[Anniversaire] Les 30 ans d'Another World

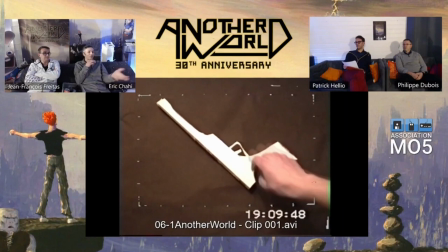49:16 Là, le pistolet, il est tout petit dans le jeu. Quand on sort de la cage, on voit un machin qui clignote.
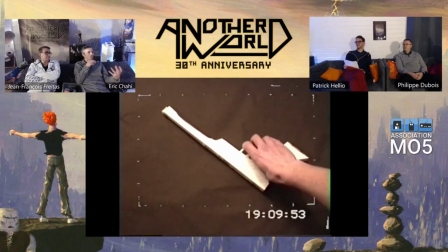49:22 Finalement, c'est même, c'est pas, On a deviné que c'est un pistolet parce que le garde l'a perdu, mais on n'a pas bien son apparence.
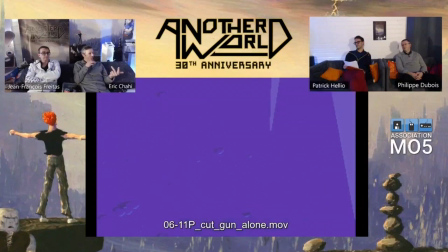49:31 En envoyant ce plan-là, en fait, un, ça met l'accent dessus, donc le pistolet est important. Deux, ça montre la forme du pistolet. C'est le seul moment du jeu où on voit cette forme. Et cette forme-là, après, elle reste dans l'esprit du joueur.
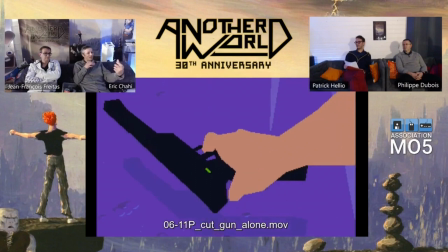49:44 C'est-à-dire que pendant tout le jeu, quand il verra Lester avec son pistolet de peut-être 8 pixels de long,
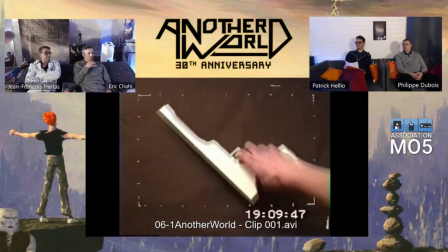49:51 bah, il imaginera cet objet-là.
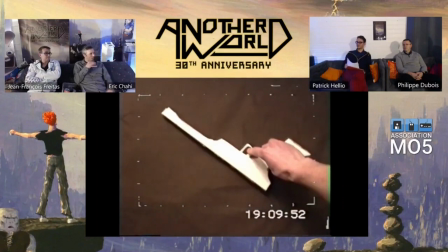49:54 Donc ça participe à construire cette mosaïque d'univers dans la tête du joueur. Avec une économie aussi de stockage.
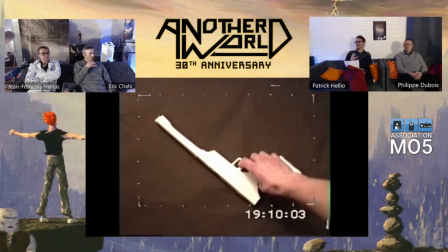50:03 C'était la hantise, je crois, à l'époque, hein, pour les développeurs, c'était d'avoir des jeux qui tiennent pas trop de place, parce qu'on était sur de la disquette avec très peu de capacité de stockage.
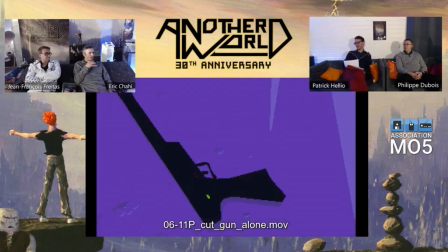50:12 Je crois que l'introduction mythique, elle tient sur quelques kilooctets, elle est très très... compressé, c'est ça, elle est vraiment sur quelques... Ah oui, je crois qu'elle tient sur 64 kilos à peu près. C'est économique en plus en termes de stockage de données. Et je relisais les fax de l'époque, parce que j'ai quelques fax de l'époque, et il y avait une des questions, c'était combien ça prend quelle place les écrans du jeu. Enfin, je dis, mais il n'y a pas, en fait, il n'y a pas un fichier par écran, il y a un fichier pour tout un niveau. Et en gros, le fichier pour tout un niveau... sur toute la partie vectorielle, c'était l'équivalent d'un bitmap normal. Parce qu'en fait, ce ne sont que des coordonnées, en fait, oui, c'est ça. De vecteurs, de polygones qui ordonnent à l'ordinateur d'afficher, de calculer tout. Voilà, ça se fait de façon très... Le dernier objet qui a servi rotoscoping, c'est la canette. Il y a la date de... Je la bouge pour pas qu'on voit la marque. Non, mais c'est pas grave, on s'en fout. Oui, il y a la date, on l'a vu tout à l'heure. Il faut la voir avant combien? Voilà, donc c'est vraiment l'objet de l'époque, voilà, qu'on voit dans l'introduction, la fameuse introduction, lorsque le héros est devant son ordinateur et que tout se prépare à arriver. Voilà, il y a la séquence vidéo avec cette canette d'ailleurs. C'est intéressant que ça plongeait aussi dans une forme de quotidien. C'est vrai que cette intro, on voit un personnage qui arrive avec une voiture. Justement.
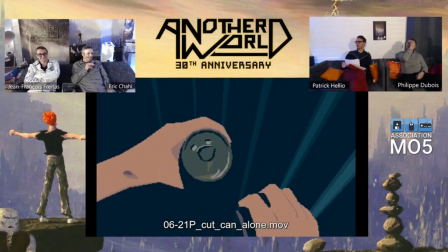51:42 Mais bon, il avait pas de voiture, mais bah, il ouvrait sa canette et après, il arrive. Voilà, il partait dans un monde complètement différent.
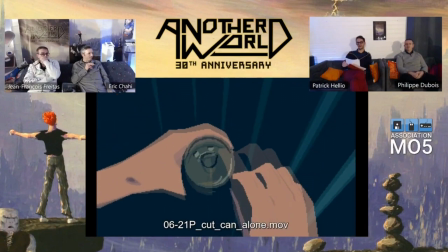51:47 Et c'est vrai qu'il y avait ce côté quelque chose de très concret, de très quotidien. Puis d'un seul coup, on partait sur autre chose.
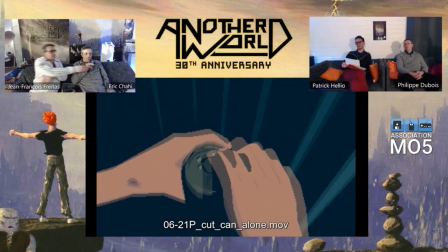51:54 Et ouais, on voit l'animation à l'écran. C'est vrai que c'est avec une économie de stockage. Et de... Moi, j'ai une question, j'ai jamais osé te poser. Pourquoi la canette?
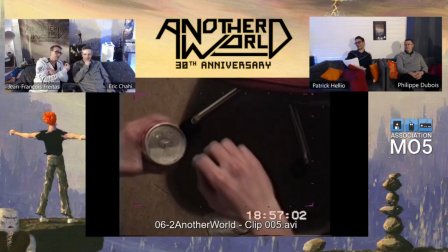52:04 Parce que ça, pour le pistolet, j'ai bien compris ce que ça apportait au jeu, c'était très clair. Et la canette, qu'est-ce que ça apporte au jeu?
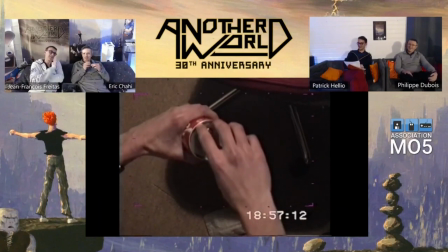52:12 Alors, je ne vais pas répondre en tant que moi il y a 30 ans, parce que j'ai oublié pourquoi ce choix.
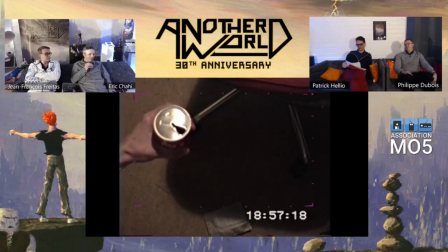52:18 Mais par contre, je vais répondre là. Ça apporte.
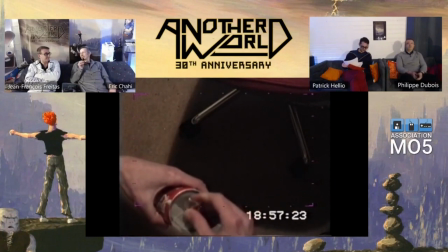52:25 Ça dit que quelque part, ce qui se passe, c'est une sorte de routine pour cette personne. Oui, c'est ça, il est dans le quotidien.
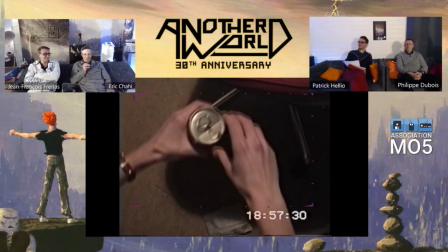52:31 Donc voilà, il lance son expérimentation, tout va baigner. Je prends un petit coup de...
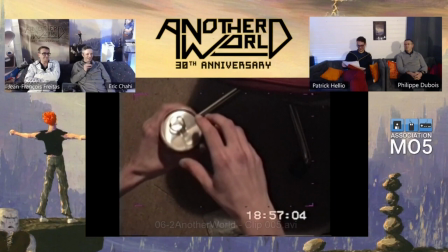52:37 On ne sait pas ce qu'il y a dans la canette, mais voilà. C'était un moment du quotidien.
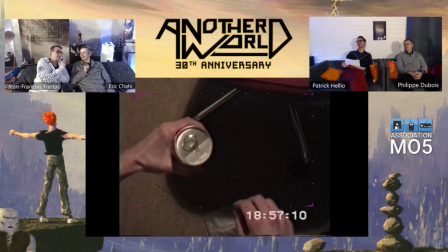52:42 Non, parce qu'il a fallu faire le bruitage quand même. C'est bien moins simple qu'on pense. Il ne suffit pas d'ouvrir une canette.
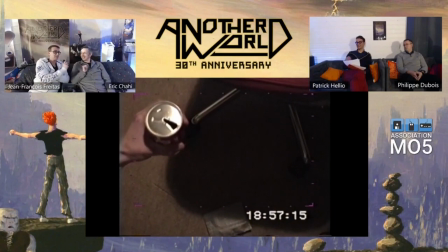52:48 Ah bon, alors c'est quoi du coup? C'est quoi le bruitage? On l'a fait, mais c'est compliqué.
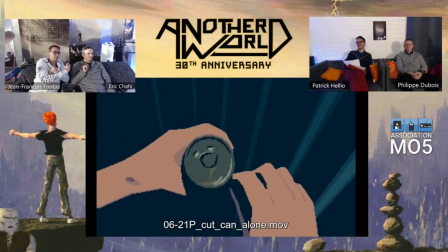52:53 Il faut mettre le micro très très proche parce que le bruit n'est pas aussi fort qu'on l'entend.
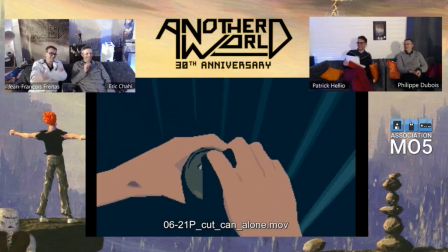52:57 Et donc on a gâché une dizaine de canettes. Quoi. Ah. D'accord.
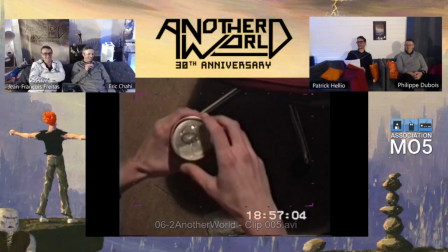53:03 À la bière. Alors c'est vrai que la rotoscopie, elle fait partie intégrante de l'expérience en Overworld. C'est quelque chose qui imprime la rétine quand on voit le jeu. Mais il y a aussi, paradoxalement, cette interface très épurée en fait, du jeu. C'est vrai que quand on est lancé dans la partie, quand on arrive dans cet autre monde, on est dans un jeu vidéo, mais qui finalement efface un peu les codes habituels.